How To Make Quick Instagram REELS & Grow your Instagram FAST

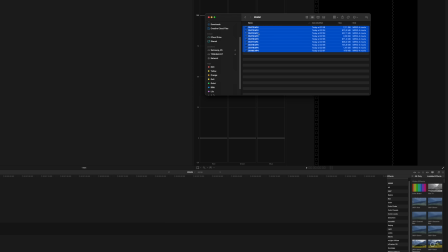(4:06)
So now we're just going to drag in all the footage to our 85mm library. And since I'm shooting most of my things in S-Log3, I just apply my personal LUT for this, which is called the Vlog LUT.
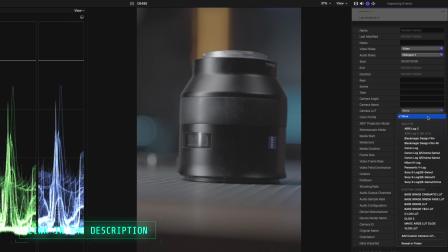(4:19)
So as you can see right now, this is what it looks like. I go in, camera LUT, shoot my Vlog LUT, bam, and we're done.
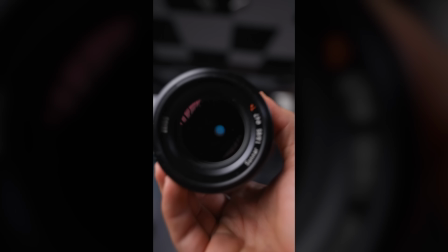(4:26)
To begin the reel, we want to show us the product or the thing that we want to talk about, because people want to have that like instant hit when it comes to scrolling the reels. So I'm going to drag this first clip that we shot, pulling out the lens,
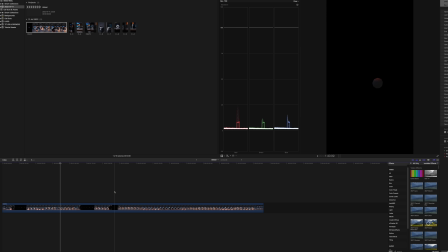(4:40)
and I am going to start right as I start pulling out.
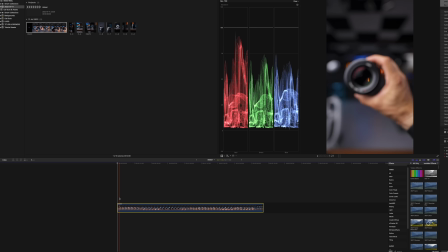(4:46)
So right here, I'm going to cut that, and I'm going to move forward to this point.
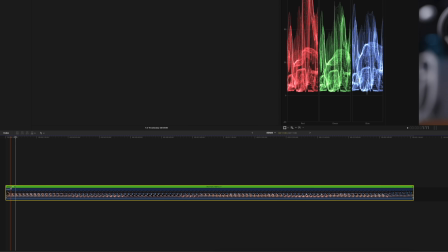(4:52)
And then here, I want to press Shift B to create sort of a speed ramp and choose fast times 8.
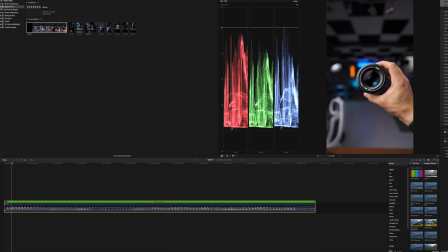(5:02)
There we go. And then we can cut it maybe like 2-3 seconds in. It doesn't have to be longer since it's supposed to go quick when it comes to reels.
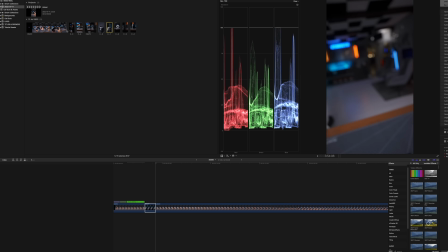(5:13)
And now we can jump in to a different angle so that we create an interesting pace. But the thing is, looking this through, it just feels flat.
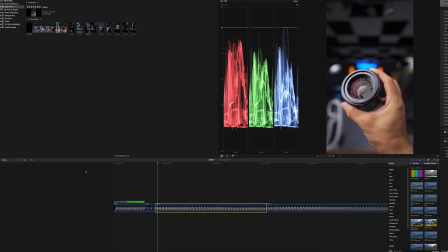(5:22)
We don't have any like punch to it, and that is where Artlist comes in, because it gives us the music that we need for the video to work. The good thing with using music from Artlist for your reels is that you don't have to worry about copyright in different countries or copyright strikes or anything similar, because when I've been doing some reels and using Spotify music, some people in different parts of the world can't see it because it's copyrighted in their country. But when it comes to Artlist, you don't have to worry about that.
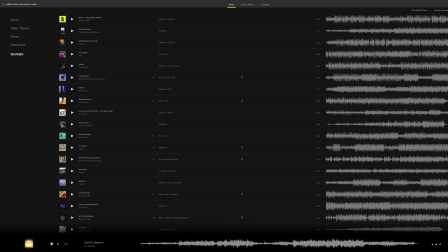(5:54)
And since they have one of the absolute biggest selections of copyright-free music with one license that covers everything, there's so many songs that you can choose from.
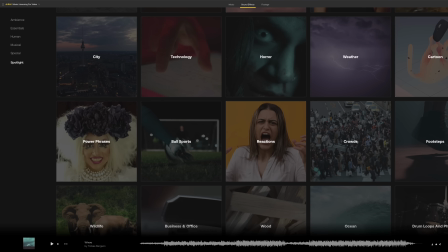(6:05)
And not only that, they also have an immense library of sound effects that we're going to use in this video as well.
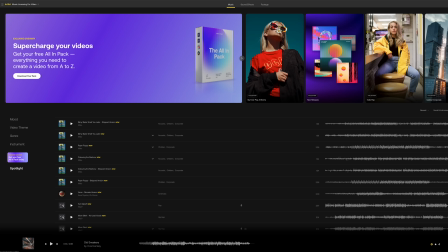(6:12)
So we're going to head into Artlist, and I am going to choose from the genre,
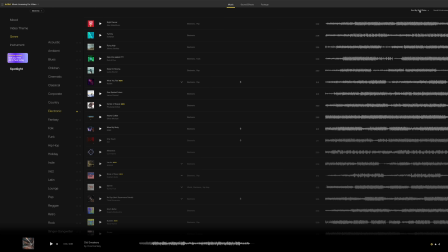(6:18)
and I'm going to choose electronic. And personal favorite is to always sort by the newest. So head up here and then sort by newest. This gives you the most fresh and recent hits that is uploaded to Artlist, and maybe give you a little bit of an edge because you can use music that no one else has used before, which can make your reels a little bit unique. We're going to have a listen.
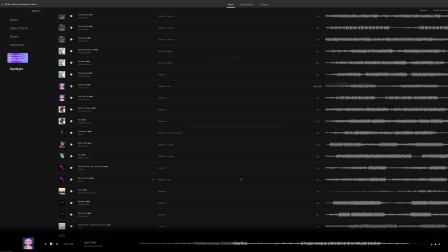(6:43)
This one is good. Yeah, we're going to go that. Light Trails by Lucky Sound. I always download MP3. I don't know why, because I think it takes up less space and it works just as good as WAV.
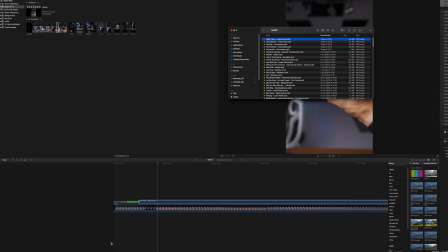(6:55)
I'm going to jump back into Final Cut Pro, and we're going to drag this in, and we're going to cut to the good part of this song.
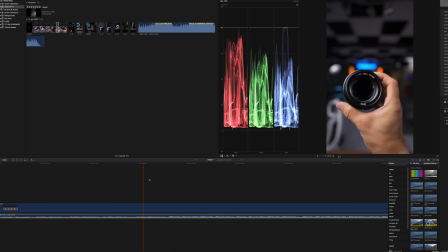(7:04)
I think it's like, there we go. We're going to start on the beat. So I'm going to hit M at the playhead,
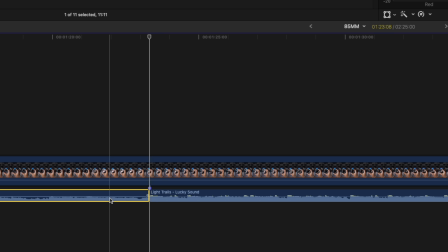(7:13)
and then I'm going to hit Q and backspace to delete it and place it in the beginning. And as you can see, like right now, the first clip is a little bit too long.
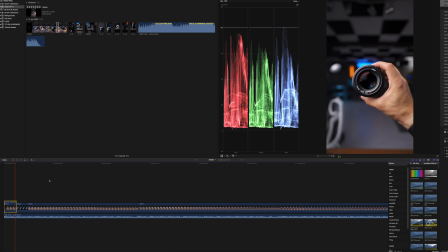(7:30)
That is where it should be cut. Maybe like this. Yeah, I think that this feels better. And now we are going to just cut between a couple of different angles. These ones I really like, with the panning behind the tripod or next to the tripod.
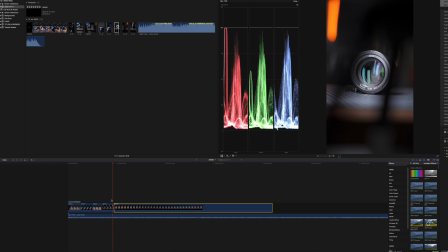(7:48)
What I'm trying to do is basically just time the clips to the beat of the music to make sure that we have a good pace, we have interesting flow in the video,
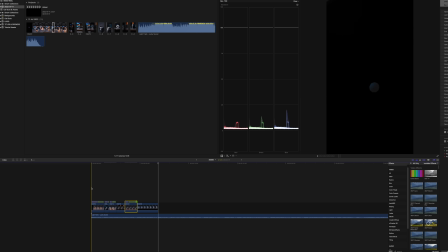(7:57)
and then we have a final payoff with the result after we've shown off the products in the way that we want. The way that I start my reel is usually with what I've got here.